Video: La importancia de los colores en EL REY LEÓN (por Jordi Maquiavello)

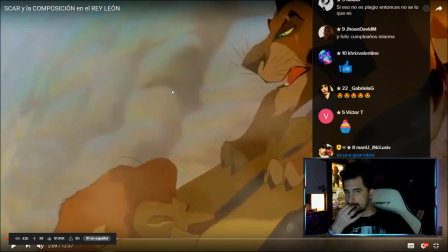249s
Scar, el favorito villano de la franquicia. Hostia, pues no lo sé, tío. Sí, podría ser. Es muy guapo Scar, tío. Es muy, muy guapo, tío. Mirad los trazos, que tiene, Mirad los trazos y las formas de todas sus partes de su cuerpo, El Rey León es increíble, ¿vale?
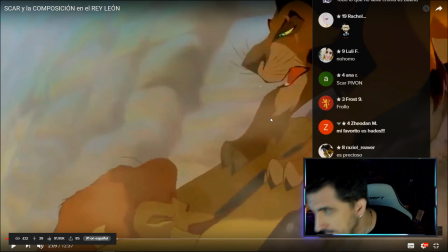268s
Pero es que también tenéis a Jafar, tío. Que Jafar tiene un carisma también que no lo han sabido captar en la película.
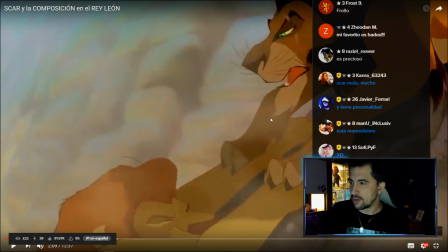275s
En el live action, ni de coña, ¿sabes? No hay comparación.
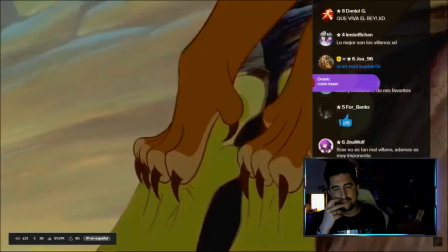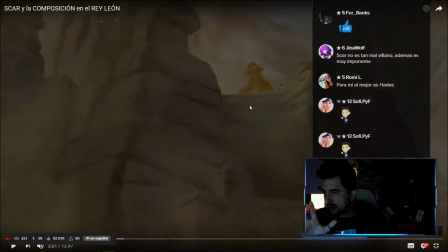287s
¿Estáis viendo cómo se mueve esta puta película, tío? Es brutal.
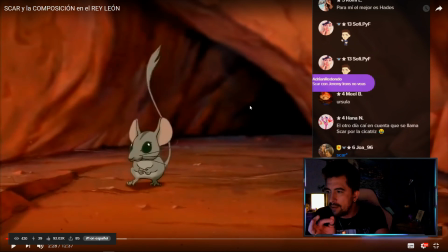293s
Scar es débil, repudiado y un león condenado a un... Mira cómo se mueven los animales, ¿eh? Y estamos hablando de una película de dibujos.
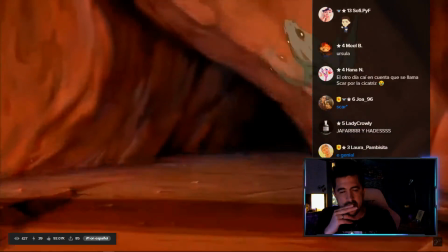301s
Tierra social. Además de que porta una melena morena, completamente diferente a la melena dorada de todo rey. Scar es el último de los leones con una mínima posibilidad de reinar, pero...
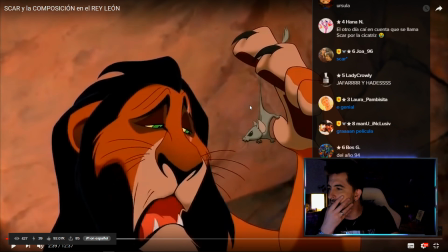308s
Está como agitanado el Scar, ¿no? O sea, él tiene la melena negra, la piel, así, bueno, la piel que no es la piel, de otro color, ¿sabes lo que te digo?
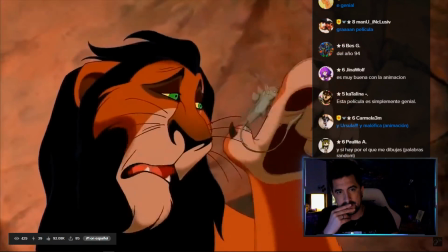317s
Y este campeón, que tiene todas las de perder, tiene tanto encanto y carisma que es capaz de derrotar al más poderoso de los de su especie y quedarse el trono para él.
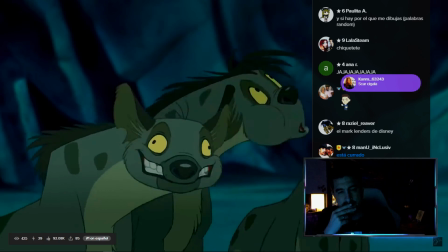324s
Y todo a través de la lucha de clases. Pero bueno, no quiero meterme en política en este vídeo. Si queréis un vídeo explicativo sobre la política en el Rey León, ya sabéis lo que hacer.
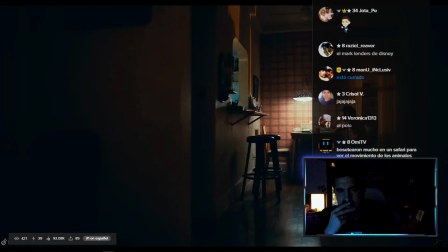330s
Si recordáis, hace unos meses hice un análisis del tráiler del Joker en base a la psicología del color de Ket, que se emplea mucho en el mundo audiovisual, a través de los cuadros cromáticos y la jerarquía del color.
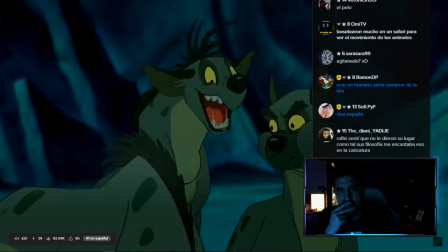337s
Este vídeo va a tratar de lo mismo, pero a través de la animación. Y para ello vamos a contar con la escena de Be Prepared.
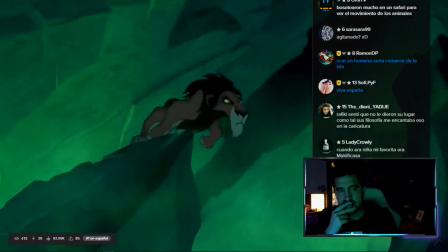342s
Lo mejor de la película, sin ninguna duda. Vale, tendré como el... No, lo mejor de la película ni de coña.
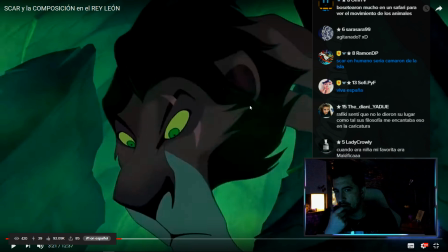347s
De hecho, lo mejor de la película... Hay muchísimas partes mejor que la película. A mí la canción de Yo voy a ser el Rey León me parece una auténtica locura. Una auténtiquísima locura.
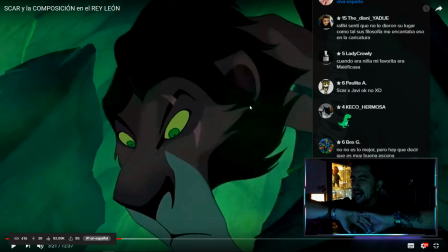359s
¿Sabes? O sea, eso de que de repente la escena cambie a otro estilo de dibujo, otro estilo de colores... Es que es todo, tío. Es que una película de Disney es... Una obra maestra, no es una película de animación como tal, es una obra maestra, pero al detalle, a nivel, el diseño de los personajes,
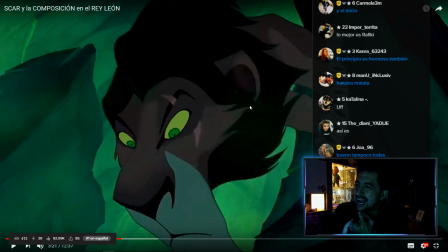378s
el colorido de los paisajes, el movimiento, la animación, el doblaje en cada país. O sea, el doblaje es súper profesional, ¿vale? Es que incluso, bueno, aparte la banda sonora ya ni hablamos, ¿no?
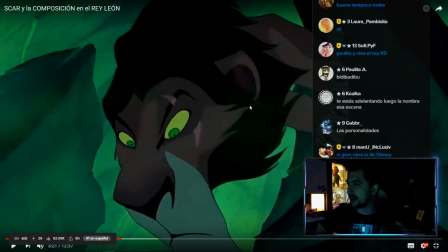393s
La banda sonora de Disney es, yo creo que algo que va a pasar a toda la historia, ¿no? Pero aparte, las canciones... Son siempre interpretadas por los mejores artistas del mundo, ¿vale? Phil Collins, Beyoncé,
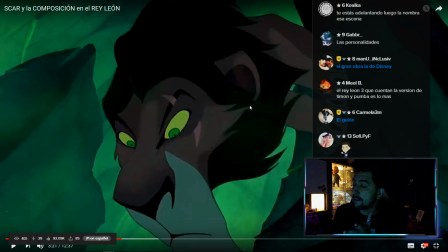407s
todas las canciones de Disney, las más potentes, Ricky Martin, son interpretadas por el artista del momento siempre.
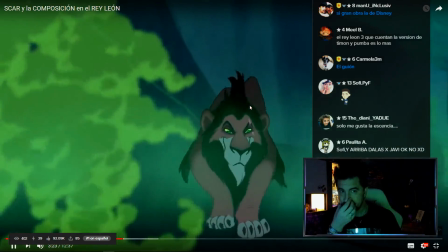414s
Rey León marca pinzas de guión para iniciar una secuencia y finalizarla, debemos fijarnos en los planos de cada escena.
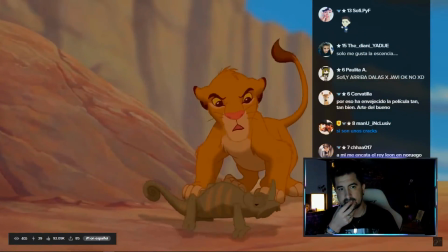418s
Un buen ejemplo es la escena de la estampida, en la que se nos marca el inicio de la acción en la secuencia con el final de la misma. El inicio se nos marca con este zoom in sobre Simba,
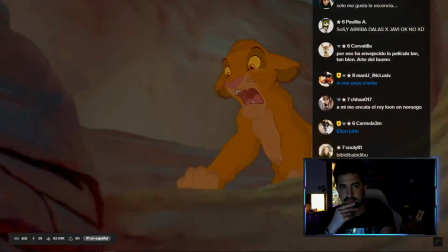424s
que representa a su vez la amenaza acercándose al pequeño león, mientras que el final se acaba con un zoom out, desde el rostro de Simba hacia afuera representando la caída de Mufasa.
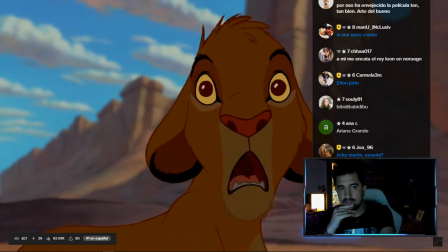429s
Además tiene estos pequeños detalles de relaciones entre planos, como cuando el rostro de Simba se oscurece aterrorizado al comenzar la secuencia, y el de Mufasa también se oscurece antes de morir.
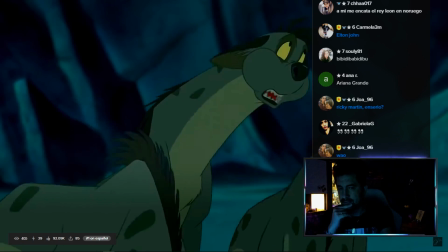437s
Pequeños detalles que dan profundidad a la historia. En el caso de Be Prepared, hay un plano que da comienzo a la canción. ¡Qué bien analizado, Jordi!
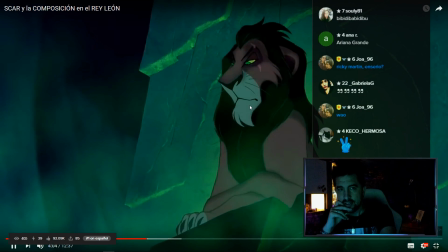443s
Y es en el que Scar admite que quiere aniquilar a Mufasa. Si los... Son detalles que otras empresas no tienen. Son detalles que otras películas de animación no tienen ni de coña. Tú ves un fotograma de una película de Disney y no se iguala para nada al de cualquier otra compañía.
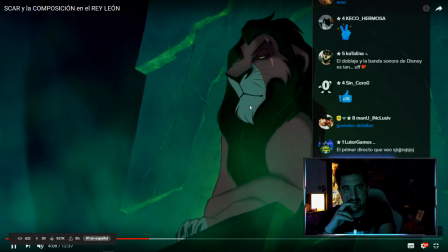462s
Nos damos cuenta si hace un zoom hacia Scar, pero en cierto momento el plano se desestabiliza y se nos da una angular exquisita que transicionará el plano hacia las hienas.
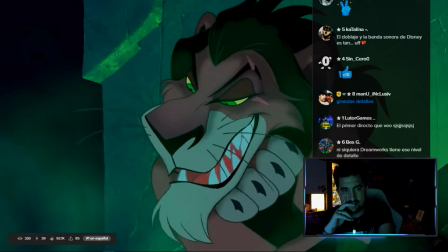469s
Esta angular con zoom in se verá al final, con el contraste de que esta vez será un zoom out. Estos planos no solo hablan de lo retorcido que es Scar, sino que dibujan una locura creciente del villano.
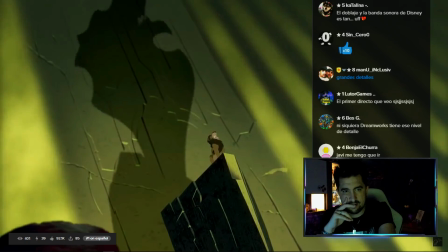476s
De hecho, más adelante se siguen usando estos planos holandeses, con angulaciones evidentes hacia ambos lados del eje. Aquí entra el color, y es que la primera parte de la canción tiene un tono verde, junto con los vapores tóxicos, que también tienen este color.
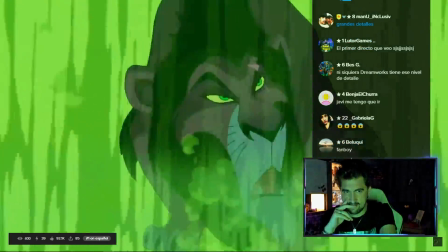485s
No es un verde vivo o ecológico, que es lo que suele transmitir este color cuando es más intenso, sino que observamos un tono más viciado, apagado y tenso.
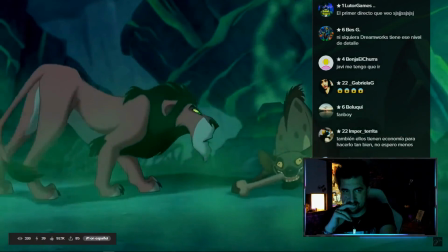491s
El verde, en esta clase de tonos, según Goethe, representa toxicidad, y en un tono más viciado, un hedonismo enfermizo.
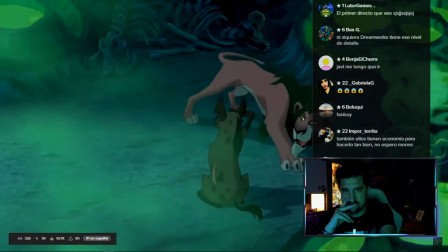496s
Además de representar lo tóxico que es el personaje de Scar, también lo acompaña en su comportamiento hedonista.
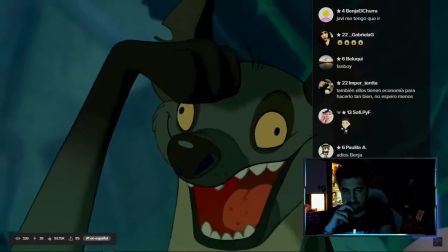499s
A lo largo de esta canción, Scar baila y canta de forma increíblemente seductora, dejándose llevar por la melodía y sus deseos más placenteros de ser rey.
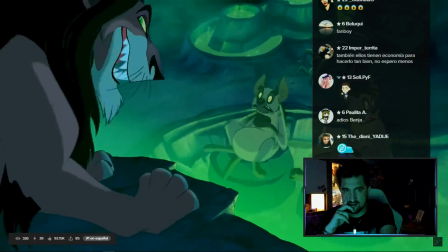505s
Es una figura elegante, carismática y señorial, mientras que, por otro lado, las hienas son feas, torpes y de todo menos carismáticas.
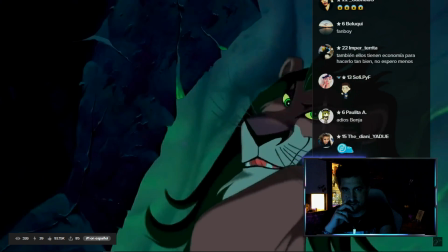510s
Además de la toxicidad que contiene implícita esta escena, Scar emplea su carácter tóxico y venenoso para manipular las hienas,
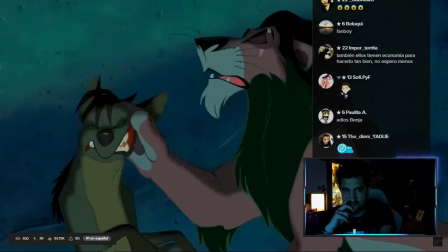515s
con lo cual el color tiene mucho sentido de estar aquí. Sobre todo porque si nos fijamos en los ojos de Scar desde el principio de la película, es el único león que los tiene de color verde.
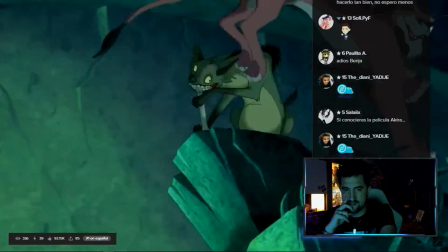521s
Antes de irnos a la escena en la que convence a las hienas, me encanta observar el detalle de su cicatriz en el ojo izquierdo, que no es nada casual, ya que lo dibuja como el tuerto que gobierna entre los ciegos.
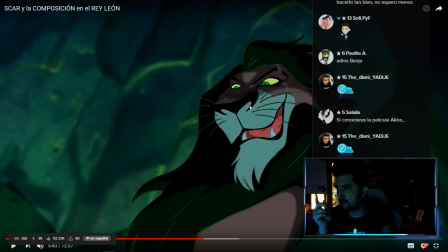529s
Ahora que ha dicho de la cicatriz, que también la tiene el malo en la película de Kimba. Proseguimos y entramos en la segunda parte de la canción, en la que predomina el color amarillo.
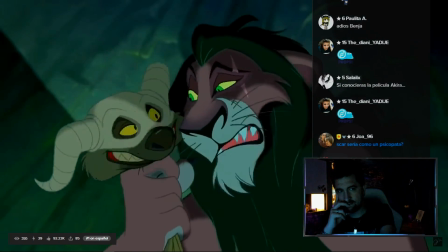537s
El color amarillo para Goethe era el más contradictorio de todos en la escala cromática.
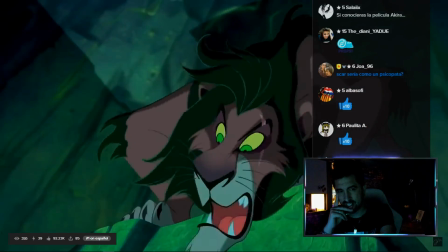540s
Representa el poder, la ambición y la riqueza, algo que está presente en esta escena, un futuro rey que desde su trono observa a su ejército desfilar hacia un golpe de estado.
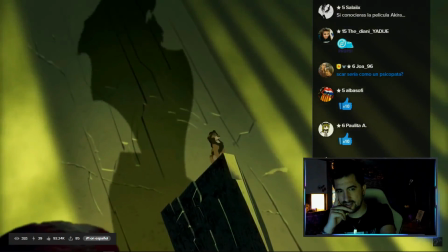547s
Pero por lo contrario, el amarillo, como color contradictorio, sobre todo en derivaciones verdosas, puede representar valores más bajos, como la traición,
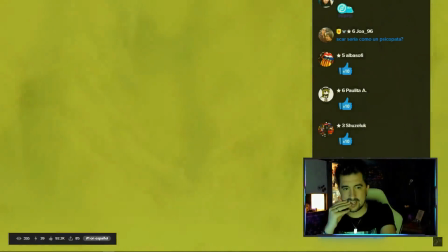552s
la cobardía, la arrogancia, la avaricia y el engaño, que es algo presente en la escena. Scar va a traicionar a su hermano,
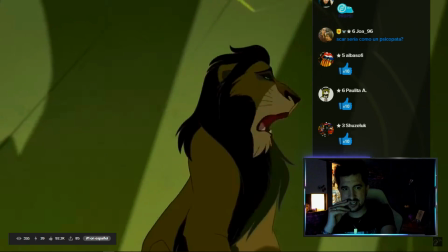558s
apuñalándolo por la espalda por tener más poder, engañando a las hienas. Todos los valores están presentes en este marco. El desfile de las hienas es la representación fascista de la figura de Scar.
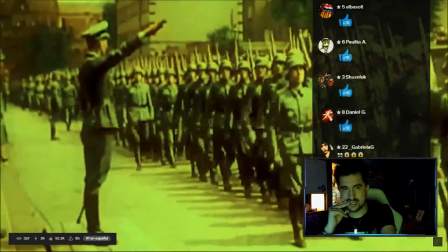565s
Los soldados fascistas, sobre todo los nazis, solían desfilar observando al dictador, algo que hacen las hienas, no desfilan frontalmente, sino que lo hacen observando e idolatrando a su nuevo líder.
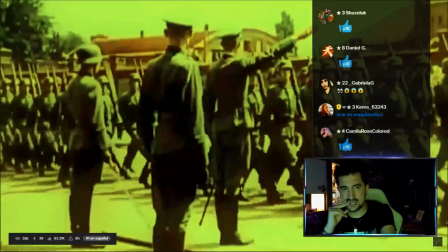572s
Además, el escenario y los huecos con color son una representación de Nuremberg, lugar en el que Hitler solía celebrar sus concentraciones anuales, los llamados Reichsparteitag.
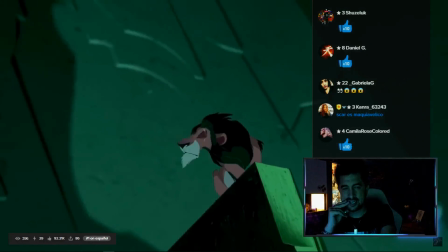577s
Algo en lo que debemos reparar de la escena es en las líneas tras Scar. Estas sombras dibujadas por el color amarillo forman líneas plásticas rectas en la composición.
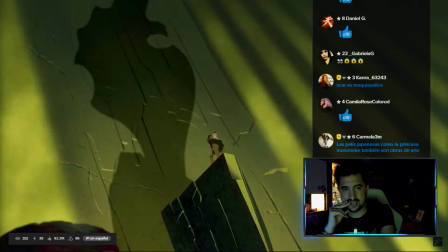584s
En composición visual, las líneas plásticas o de lectura pueden transmitir ciertas sensaciones al espectador, y aunque una línea sea gravitatoriamente vertical,
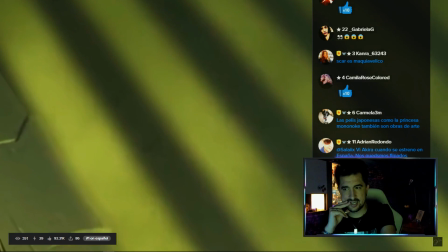589s
si el punto de perspectiva es modificado y se angula, para el espectador esa línea será diagonal. Las líneas verticales u horizontales transmiten rectitud,
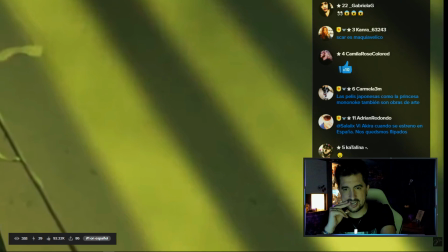595s
estabilidad y calma en un cuadro. Tenéis que pensar que casi todos los objetos o creaciones tecnológicas son verticales u horizontales, por motivos claramente funcionales y de estabilidad.
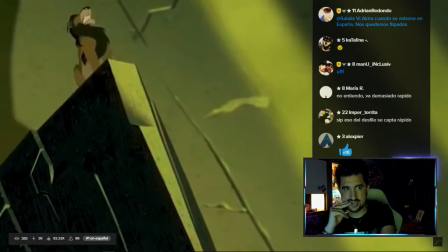602s
Por el contrario, las líneas diagonales, que usualmente se generan por el cambio de perspectiva y que en esta escena son muy evidentes, transmiten inestabilidad, demasiada profundidad y una tensión no resuelta.
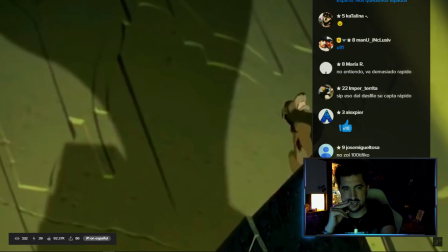609s
Y casi todos los cuadros de Be Prepared tiran de líneas plásticas y visuales diagonales, ya sea por las líneas de miradas de Scar, que siempre son diagonales, ya que siempre está por encima de las
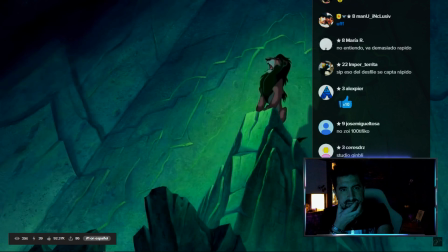616s
llenas, o incluso del escenario, como acabamos de ver. O también con las poses de Scar, que son siempre inclinadas, casi diagonales.
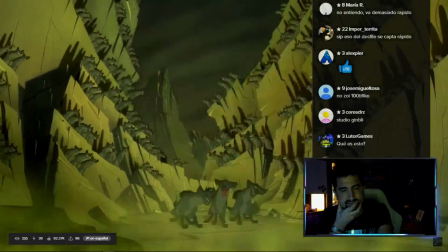621s
Este grupo de líneas diagonales generan ritmo en cada plano, y sobre todo le dan dinamismo a la secuencia, ya que, debemos recordar, que es una canción, y necesita ritmo.
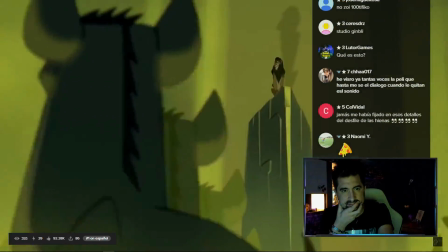628s
Otro pequeño detalle de este plano es la figura de Scar, que a mí irremediablemente me recuerda a las antiguas esfinges egipcias, una figura señorial y simbólica.
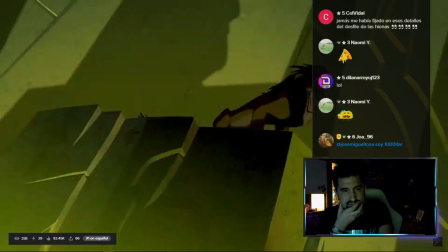633s
Tras este segundo acto, Scar salta de su trono y se transiciona a la tercera y última parte de la canción. El color pasa a un rojo intenso, que representa pasión, violencia...
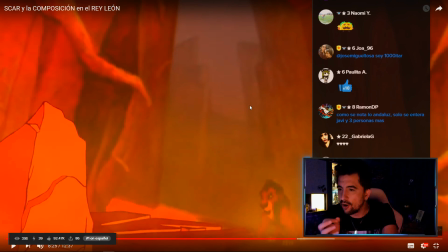641s
¿Os dais cuenta del detalle, tío? ¿Os dais cuenta cómo van cambiando el color en la canción?
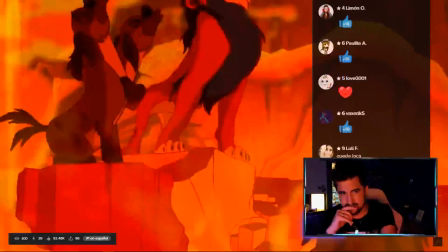648s
Muy bueno, Jordi, ¿eh? Conflicto de esa vecina. Además, no solo somete a las hienas con su poder de manipulación y carisma, sino que utiliza también la violencia y el miedo para mantenerlas de su lado.
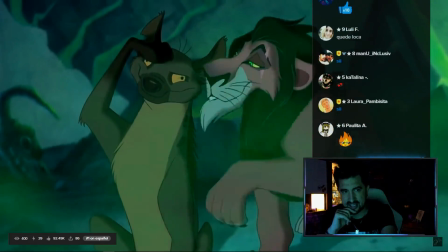655s
Y al principio de la canción las está insultando y llamando directamente deficientes, pero de forma tan elegante que ni siquiera las hienas se dan cuenta.
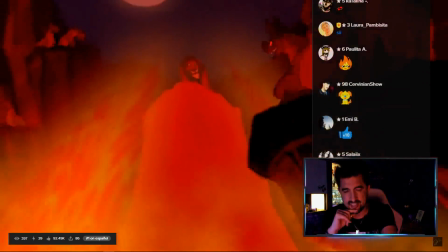661s
Es fabuloso. Pero hay más, porque la escena acaba con los pilares levantándose, elevando a Scar a la zona más elevada, sirviendo como trono.
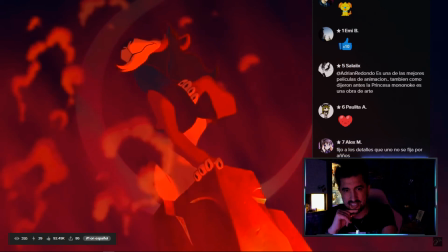667s
El color rojo de la violencia acaba combinándose con el azul oscuro del cielo, consiguiendo un color magenta, que para Wet suele simbolizar glamour y elegancia, acompañando las frases de Scar viéndose como futuro rey,
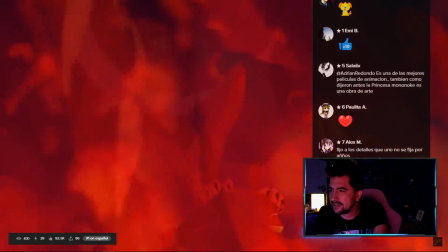675s
autoritario, respetado y absoluto. El color simboliza cómo Scar se ve a sí mismo, y la textura cromática le da esa elegancia, la que presume.
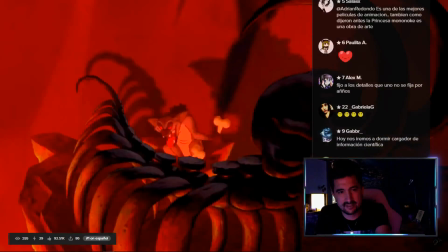681s
Y aquí vemos lo que comentaba antes, los planos premonitorios, o como me gusta llamarlos, espejo. Vemos unas sombras de huesos, y al bajar el plano se nos revela que son las hienas jugando con los esqueletos de animales muertos.
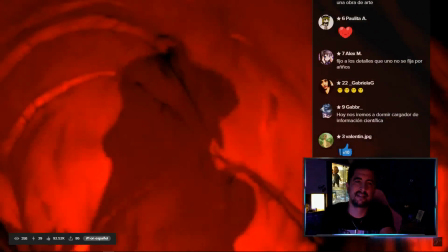690s
Inversamente, este plano es el que veremos cuando Scar muera a manos de su ejército, con el movimiento claramente inverso, y la sombra desfalleciendo en el color de la violencia. Hostia, este Jordi es un puto amo,
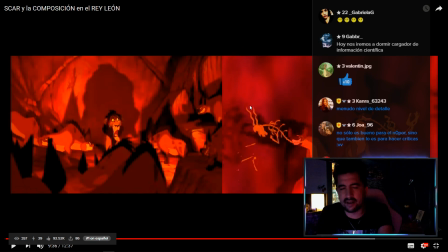698s
tío. Son cosas de las que yo no me he dado cuenta, tío. Un plano bastante premonitorio.
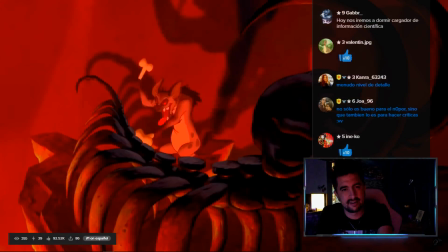704s
La escena finaliza con el plano que mencionaba al principio del vídeo. Rocas y elevaciones del terreno afiladas y descompensadas, retorcidas, como un angular haciendo un zoom out.
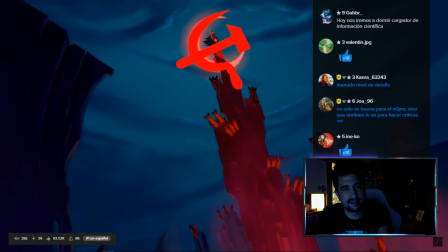711s
La luna roja con Scar en esa misma posición puede representar el simbolismo de la hoz del martillo comunista, como dije en el vídeo sobre las adaptaciones, pues pero no hay más lectura.
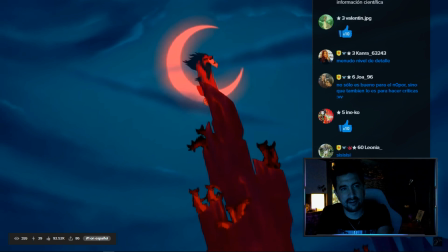717s
La luna roja es la representación de la yihad, básicamente las cruzadas, por así llamarlas, de los reinos musulmanes durante las guerras en Tierra Santa.
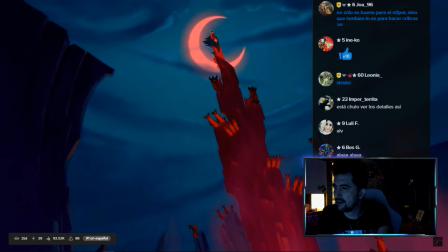723s
Si los cristianos tenían las cruzadas, los musulmanes tenían la yihad, un dato bastante revelador, pues Scar va a iniciar una guerra por el trono, casi como una cruzada, y se utiliza el símbolo de la yihad,
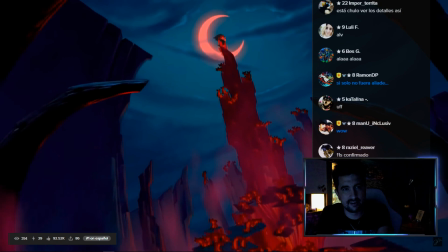731s
porque, bueno, es el malo y los musulmanes son malos y... ¿Qué?
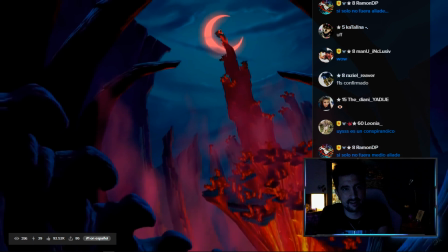735s
A mí no me digas nada, y solo dices que es que la veo los dibujos. El color de repente se apaga y deja caer que todos los colores y la puesta en escena de la canción han sido una fantasía.
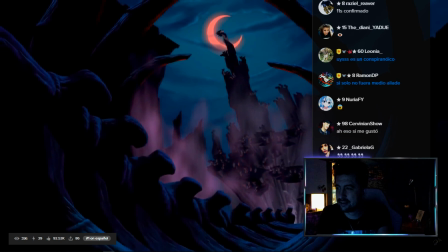741s
Probablemente de Scar, como la mayoría de canciones de la película, pero es tan elegante y sutil que podemos disfrutar... Disney sus tintes racistas, tío.